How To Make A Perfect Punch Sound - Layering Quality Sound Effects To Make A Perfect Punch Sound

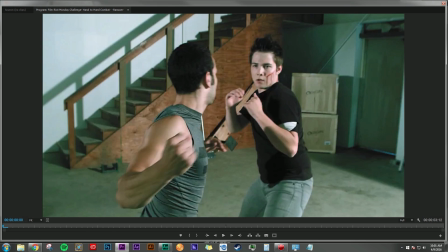Hey everyone, thanks for stopping by. Dan Bernard here with another tutorial, and today I want to talk about fights. Fighting in general is bad. If you are involved in fighting, you should probably think about anger management classes.
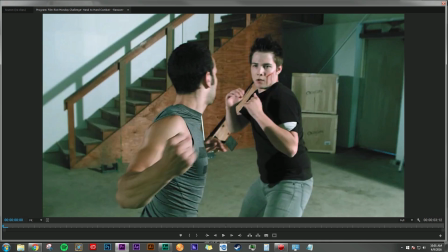In the post-production world though, fights are awesome. And fights are actually a lot of fun. Everything that life teaches you about fights is actually polar opposite in the production and film world, where they're actually super fun to watch and entertaining. Today, I want to talk about mixing sound effects to make that perfect punch.
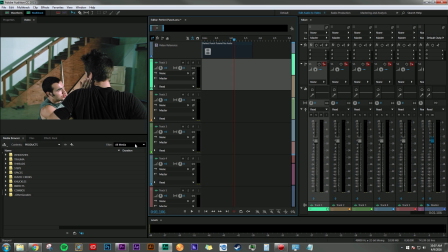Really what gives a punch that dynamic sound is layers. And you need a lot of layers to make it feel right. I know a problem that a lot of people get into when they're doing sound design on their projects is they just search for sound effects for free online.
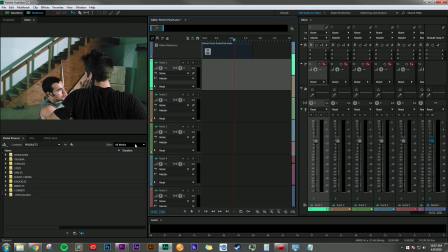There's a lot out there. Unfortunately, if you go that route, you're going to find a lot of inconsistency in the quality. And honestly, you're going to find a lot of sound effects that are just way over processed. They're going to sound thin. There isn't a lot to really work with. The sound effects that I'm using, I got from Wave Brigade. This is the Brawl combo pack. It's a combo of Trauma and Knuckles, which are the gore and violence, and then the hand-to-hand fight sound effects. If you're interested in that, you can go to wavebrigade.com, check that out. Some pretty cool stuff there.
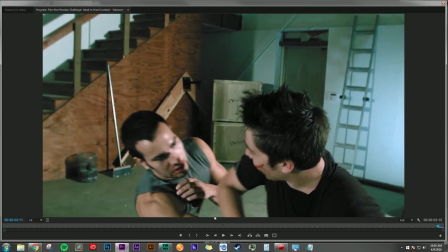What I want to show you guys is how I came up with what I think is a pretty awesome punch sound.
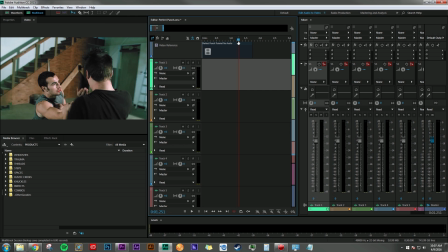And the punch I want to focus on today is this one right here. I'm going to go ahead and go to Punches.
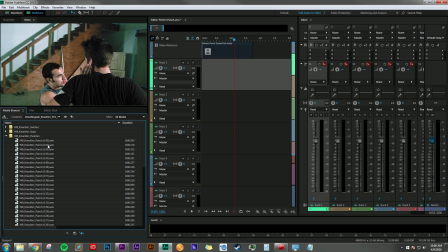And then in my media browser here, I'm just going to go through all these sounds until I find one that I like. Okay, this one sounds pretty good. But really, I'm probably going to be using 2 or 3 of these.
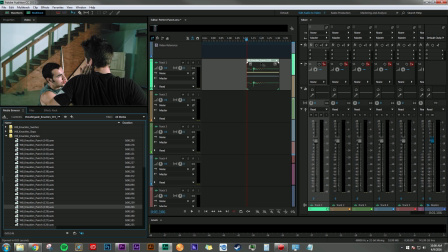This one I think has a nice even tone to it. Others are a little more bassy. Others have a little more high end, a little more slap to it. And we're going to layer a bunch of these together to make an awesome punch sound. But right now I'm just going to get this spotted in here. So let's find one that's a little more bassy.
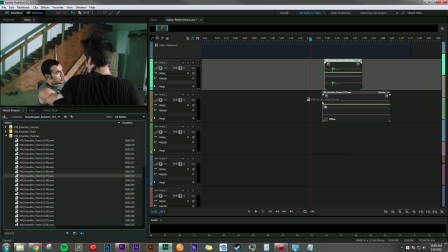That one sounds good. We're going to try and spot that one in about the same place.
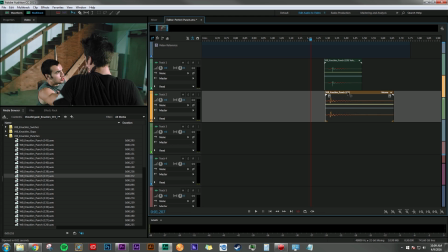Just start layering some of these punch effects in. And now let's find one that's a little more on the high end.
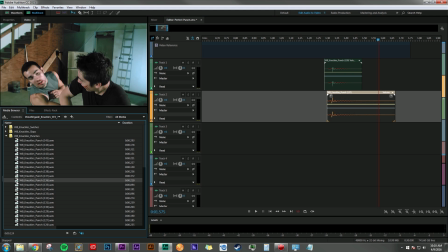Let's try this one here.
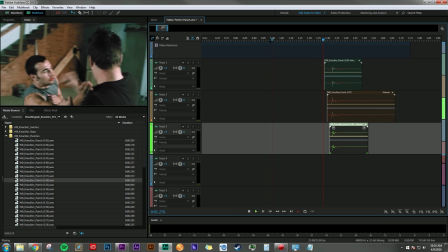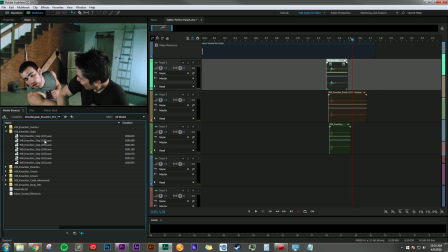And now we're going to go ahead and add a slap. And this really brings that stinging sensation to a punch. Because you think about it, this is someone's fist meeting a kind of a flappy part of someone's face at a really high velocity.
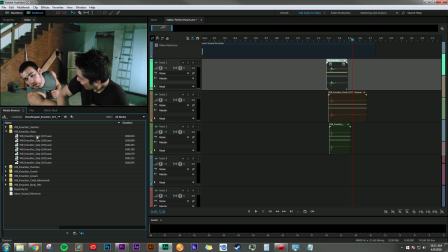It's going to slap a little bit. Let's find a good slap sound to layer in here next. See how that sounds.
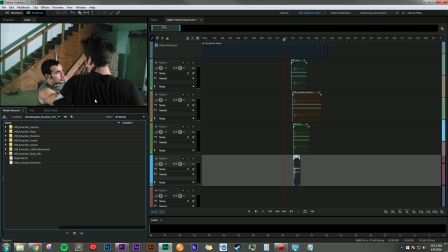And you might find that you need more of that. And there's a variety of slaps in there to choose from. So it's nice having that library of sound effects to play around with. We also want to layer in a sound that really has a lot of the low end to it as well.
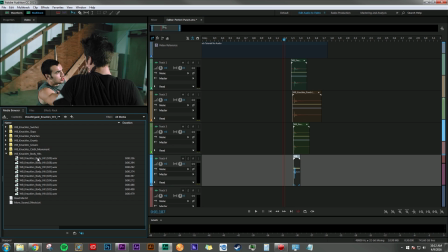So I'm going to go ahead and mix in a body hit as well so that we have a good high and low frequency punch.
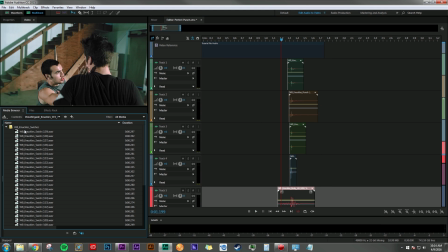Let's try this one here. I'm going to throw in a whoosh here to really build the anticipation of the hit, which might be a small thing, but again, it really brings a believable element to your scene. So let's pick a good swish here to add right before the impact.
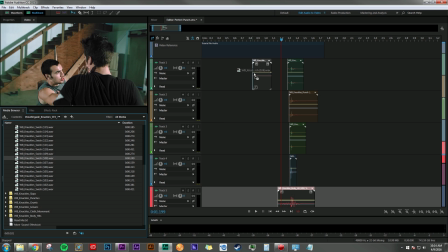Let's try this one here. Yeah, that sounds pretty cool there.
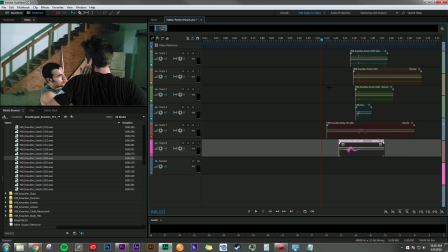And already this is sounding pretty good, and I haven't EQ'd any of these sounds.